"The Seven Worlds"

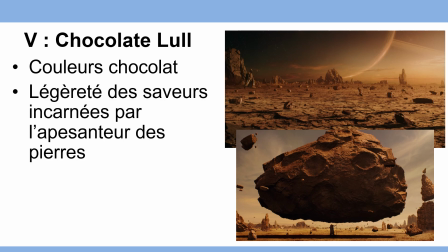20:11 les pierres appellent le chocolat la légèreté des saveurs est toujours incarnée par l'apesanteur des pierres on n'est plus sur l'apesanteur d'un liquide, on est sur l'apesanteur des pierres donc quelque chose qui est à la fois puissant mais volatile on est sur quelque chose qui titille le sens de l'olfaction des saveurs un peu lourdes, un peu puissantes,
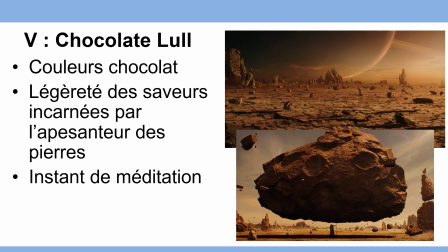20:30 un peu corsées comme le savent l'être le chocolat mais on est dans un instant de méditation c'est à dire que ces saveurs là on les sent après l'inspiration qui a été faite à la fin de Spacie Age. Donc on est sur quelque chose de... On est en train de déguster l'arrière-goût de cette gorgée de cognac.
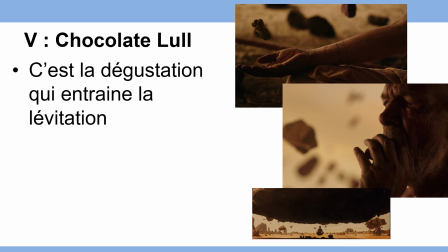20:48 C'est la dégustation, puisque l'homme en fait prend ce morceau de chocolat et le croque dans sa bouche. C'est cette dégustation qui amène cette lévitation et cette sensation de légèreté dans tout le corps qui est tout à fait l'effet que peut produire l'alcool.
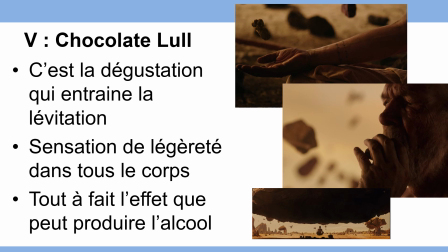21:01 Évidemment, l'alcool, ça nous fait nous sentir plus légers parce qu'il y a une légère refourie, parce qu'il y a une légère inhibition des sensorialités extrêmes donc c'est tout à fait normal en fait mais c'est très intéressant de l'avoir symbolisé par cette lévitation du corps par ces pierres
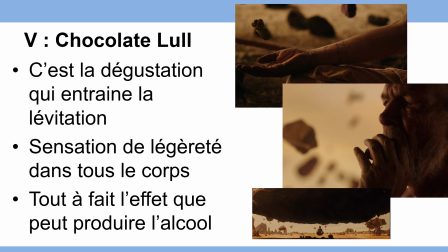21:17 qui se soulèvent par ce corps qui sent moins la légèreté la pesanteur de la vieillesse donc c'est très intéressant parce que là ça va travailler un petit peu sur évidemment l'avateur cuillant d'NSI c'est à dire les personnes sur le plus amèble de consommer du cognac
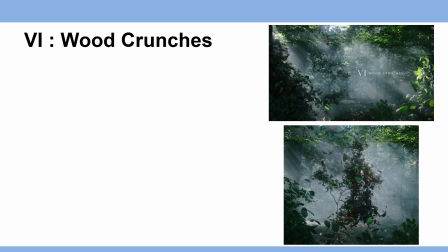21:34 et on arrive sur le sixième monde donc le craquement du bois là on est sur des notes vertes très intéressantes on est sur une musique qui a repris de sa légèreté
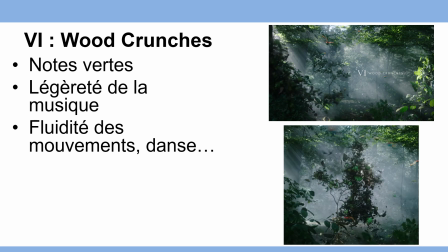21:45 on a la fluidité des mouvements de danse de ce personnage qui n'est pas tout à fait concret qui n'est pas tout à fait réel on a ces notes vertes qui dansent, qui s'associent et qui créent ce nouveau personnage de la même façon que les notes épicées créent un autre personnage
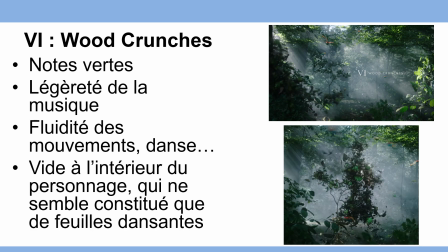22:00 ce vide à l'intérieur du personnage semble être constitué que de feuilles dansantes. Ça aussi c'est un rappel de la légèreté de ces notes vertes qui achèvent la dégustation.
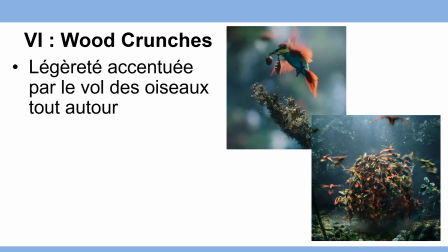22:10 Cette légèreté est accentuée également par le vol des oiseaux tout autour. Sur les oiseaux vous rappelez les coloris du cognac dont c'est orangé, doré et évidemment un peu vert parce qu'on est dans cet univers très vert de fin de dégustation.
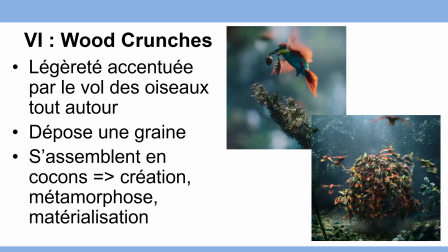22:25 L'oiseau dépose une graine et ils s'assemblent tous en cocon. Donc il y a toujours cette notion de création de quelque chose, de métamorphose de matérialisation concrète de cette expérience
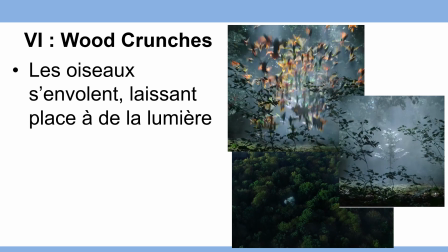22:38 et ils s'envolent tous d'un coup en laissant place à un flot de lumière et ce flot de lumière révèle une pousse d'arbre,
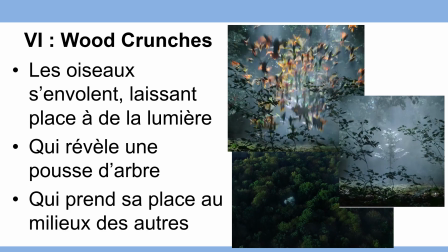22:45 on est sur quelque chose de très léger très sympathique, très olfactif et cet arbre prend sa place au milieu des ordres c'est à dire il est en comment dire il y a cette notion de lumière, de couleur très très grise, très blanche sur le démarrage et puis quand il prend sa place c'est à dire quand il se développe
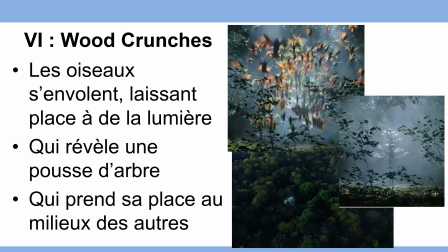23:05 de la même façon qu'un arône peut se développer à l'intérieur de la bouche quand il se développe il prend cette note très verte, très foncée et la dernière image c'est ce monde plein d'arbres avec ses brumes pourquoi ? pour rappeler toujours
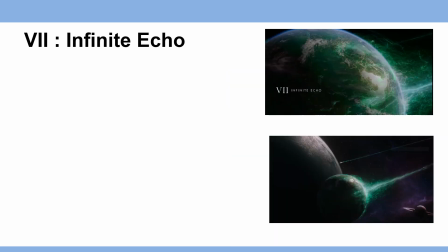23:18 l'olfaction et la sensorialité de la gorge et enfin on arrive sur le septième monde, infinite echo les échos infinis c'est la construction,
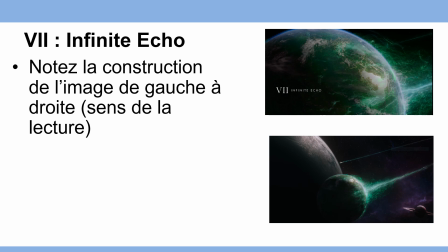23:28 alors notez bien la construction de l'image de la gauche vers la droite qui est le sens de lecture chez les pays occidentaux en majorité il y a évidemment des contrastes de lumière et de couleur, les mondes sont tous lumineux comparé au noir de l'univers,
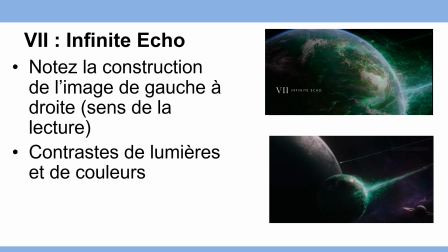23:43 le noir qui rappelle le démarrage de cette publicité on est sur des traces volatiles, sur les dernières arômes, sur les dernières particules de chacun des mondes qui sont en train de s'évaporer, se perdre dans ce noir infini du vide, de la faim en fait, de la dégustation.
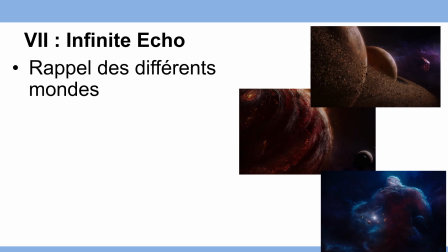24:03 Il y a le rappel des différents mondes, vous vous rappelez un petit peu d'avoir une cohérence globale sur l'intégralité de ça, on est en train de finir l'expérience, on est en train de se rappeler les différents mondes, il y a donc une vision d'ensemble, comme je vous l'ai dit, cette cohérence globale que vous devez avoir dans « Qu'on vous écrit ».